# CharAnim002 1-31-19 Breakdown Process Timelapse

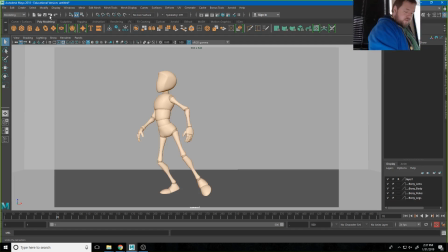So I made another breakdown from this one to this to this. So what I've done here is I actually just favored the first pose. Now, so pose A, my breakdown is still pretty close to pose A, right?
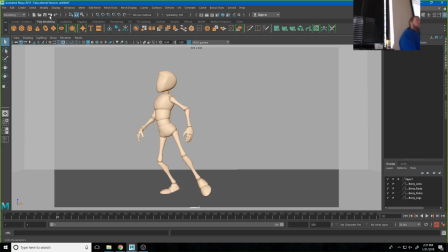And then pose B is way further away from my breakdown. What is that going to do to the way that motion happens? Huh? It's going to feel snappy. It's going to feel like I'm easing out of that first pose and going into my second pose faster, right?
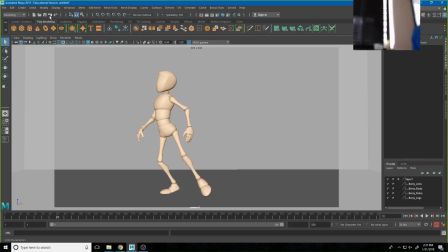So my breakdown doesn't just give me control over the shape of the pose or the angle of the whatever the orientation of the character. It gives me some control over my timing and my spacing, right? My easing in and out.
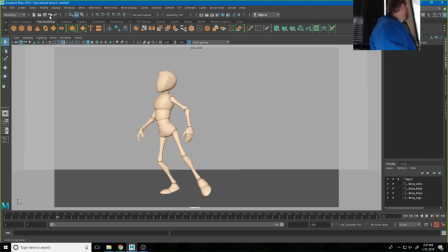So just by having a breakdown pose that favors a previous pose, it's going to make it feel like I'm easing out of that first pose. Or if I was favoring the later pose, it would make it feel like I come out of this one quick and ease into that second one, right? So a breakdown gives us the ability to do that as well.
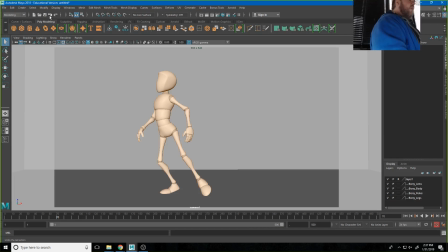A breakdown also gives us some options to add overlapping action into the pose, right? So you remember the pendulum? You all remember the pendulum, right?
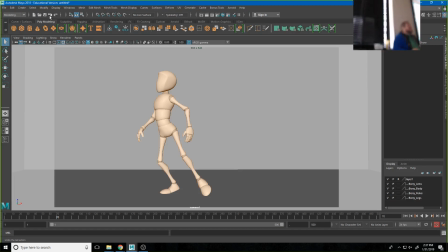You had to offset stuff in the timeline to get some overlapping action, but that's not the only way to get overlapping action. An element of overlapping action is drag, right? As I start to trying to find something here.
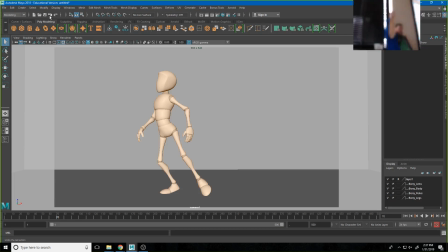This bag will work, I'm sure. As I start to pull it from one side to the other, the tip of the bag drags behind, right? And so I can just build some of that drag and elements of the character moving at different times into my breakdown, right?
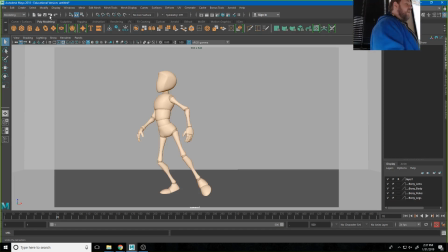So if this is pose A, my breakdown, I can have the head and the arms dragging behind and then catching up later, right? And so I can use it to adjust the character's pose. I can use it to adjust timing and spacing. I can use it to add in overlapping action, right?
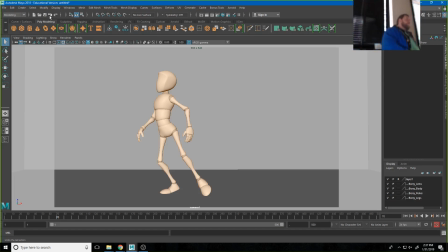And it's important to remember that it's not just like you get one breakdown between every keyframe. You can break this down as much as you want. Literally, if we think about it, you could break this down to every frame, right?
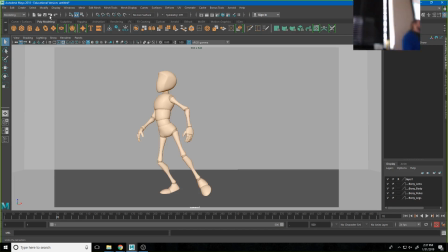You could go all the way down to where you are deciding what happens on all 400 frames of this animation. Every frame, you made a decision on exactly what that key pose is, just by slicing it in half over and over again.
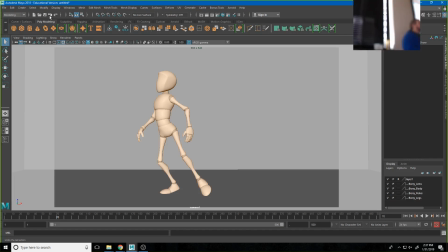Interestingly, I actually think a simplified version of that is kind of how they got the effect they did on Spider-Verse. Like, anybody watch Spider-Verse? I finally watched it. I'm very excited about it. So it's still fresh in my brain.
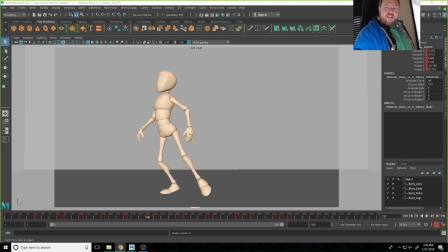I know that not everybody is still on Facebook. Apparently that's just an old man thing to do now, is to be on Facebook. But I am, and I'm not an old man, am I?
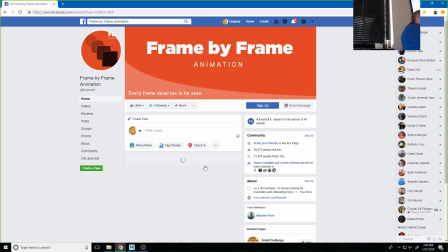I'm joking. No, I will say the only reason I mention Facebook is because I've never seen this in a different spot. And if you are on it or just want to search this, I think it's open. I don't think you have to sign up and anything for it.
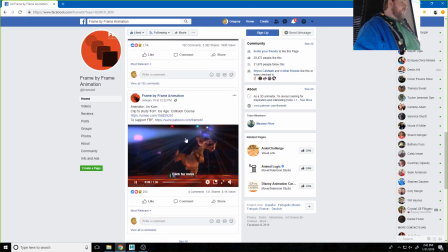But it's a group called Frame by Frame, where they analyze,
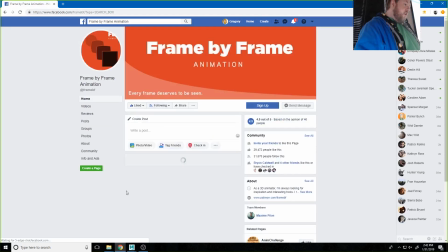let me refresh it, I watched it in the last class, where they analyze animations frame by frame, right?
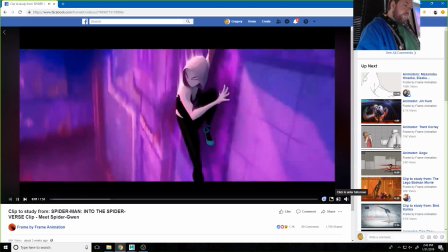And so let's watch this one as an example. They watch the entire clip, and then they break it down frame by frame.
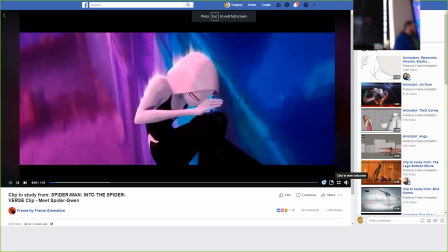And the interesting thing about the Spider-Man Into the Spider-Verse is that it's animated on tubes, right? That means that in traditional animation, you would draw an image,
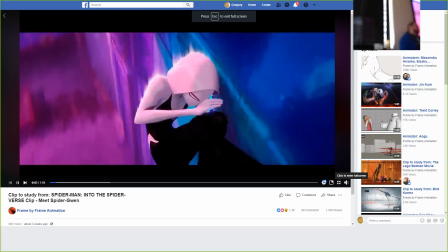like for 24 frames of animation, you wouldn't want to draw all 24 images just because that's too many drawings, right? It's too much work.
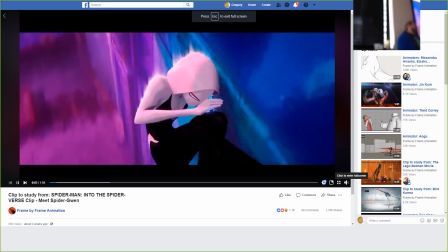So people realized that you could very easily draw 12 drawings and hold each drawing for 2 frames. That's what's happening on this, which means that they're being, like they have a keyframe every 2 frames on this. And you'll notice each frame is held for 2 frames at least. Sometimes it's even down to like 4s.
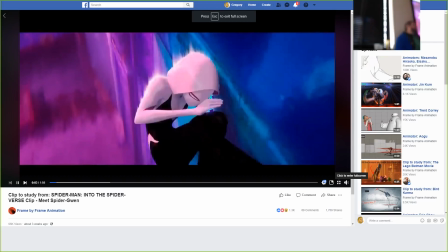And that means every image is super important, right? That's why this is so good, is because I think that they broke this down probably almost all the way onto tubes. And then they just set it to steps mode, the way we're animating right now.
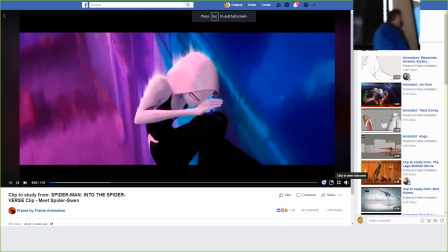So if you have a keyframe every 2 frames and you set it to steps mode, then you have this effect. But that means like each of these poses, I don't get 2 images for it.
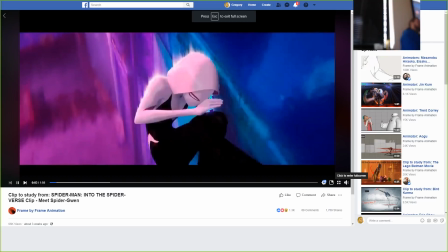I only get 12 images in a second of animation to be able to communicate this, right? So each of them are very important. And that means she's also probably traveling slightly larger distances frame per frame. Another interesting element to this, though, is you'll notice that the background is not moving on 2s.
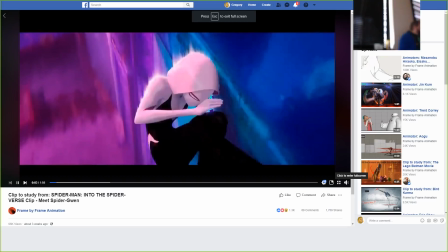The background's moving on 1s, which gives a snappy motion to the animation. It's interesting to sort of note this because it's currently
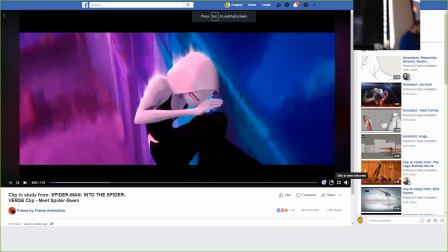relevant to the animation world, because everybody just like looked up from their desk in the animation world and went, what? And when this came out, right? And I have a feeling you're going to see a lot of copycats in the near future.
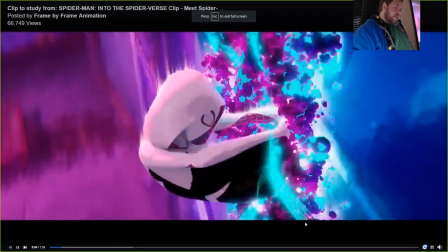So again, just to kind of look at it, weird like thing happened. really take like this is a great And I mean, like, website. really weird.
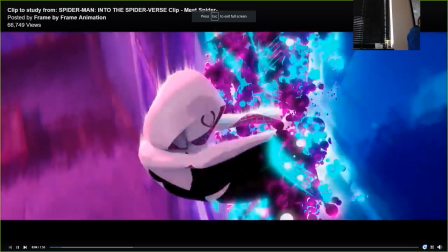If you're not on Facebook, look it up and watch this because they analyze and break this stuff down, and you'll start to see all of that elements we were talking about: line of action, arcs, silhouette, clear silhouettes. I love that right there, like all those lines of action that you can just show. Like that's one image,
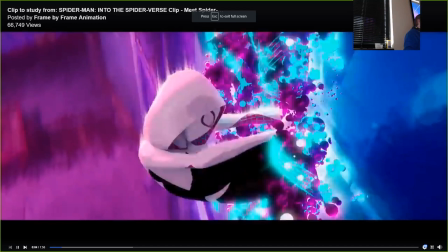and any image in this you could pause, print out, and frame, right? That's composed that well, right? And you should be, like, that's how you should be thinking of your animation.
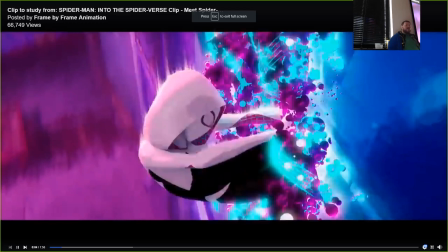Every image needs to communicate as a standalone thing. This breakdown is just getting us closer to being on 2s or being on 1s, right? Of having complete control of it. Sorry. Go ahead. Her hand's closed, and the very next frame it's open.
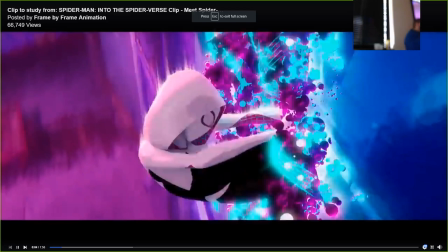Mm-hmm. So, I mean, that's... And that's why it feels like this snappy instant that's happening.
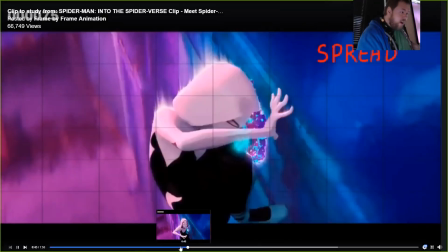Check out, like, this is the part that I think is really impressive. As she hits the wall, watch the spacing.
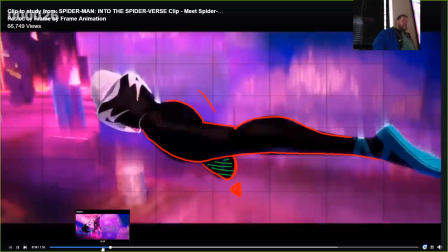It happens over one frame, so you get this really big exaggerated stretch, and then over one frame, she's on the wall, right? So that makes it have a lot of impact, a lot of energy to it. You can only get away with that with only certain animations, right? Like, if you get away with, like,
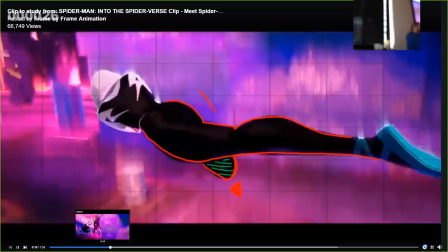To this level of exaggeration, yes. And I think it's also important to recognize that this is extremely exaggerated, but that doesn't make it cartoony, right? I think that that's a good reason to distinguish between this.
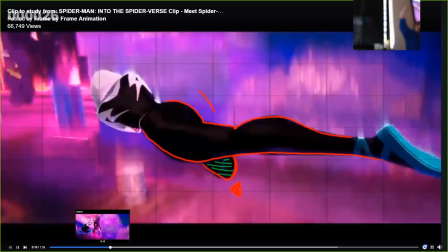Like, her poses are, like, the way she bent her hand was way more exaggerated than probably she would need to actually grasp that. Yeah, and so I think it works because they pushed the exaggeration in this motion.
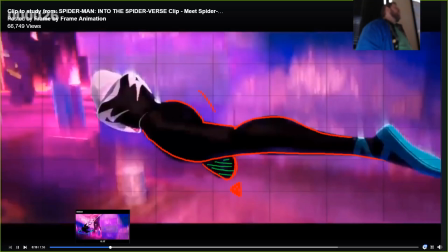But yeah, I mean, the principles that are involved in making that read, because of that big stretch and then the snap frame, those principles still work in other styles of animation too.
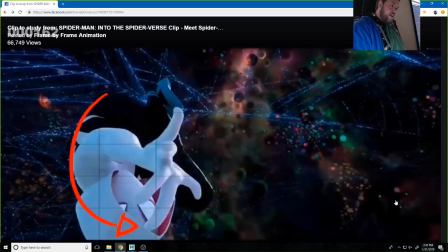So all right. if they weren't, sorry, if No, you're they cool. weren't as exaggerated,
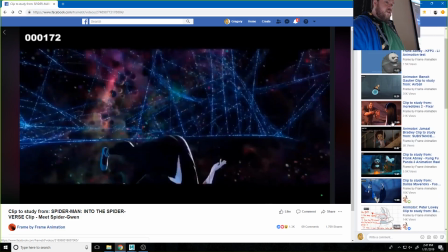like this, one of the walks that I'm working on,
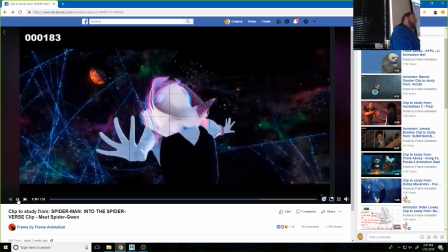I realized if I spread the feet further apart, like almost I would need less keyframes than if I were to just do this for some reason.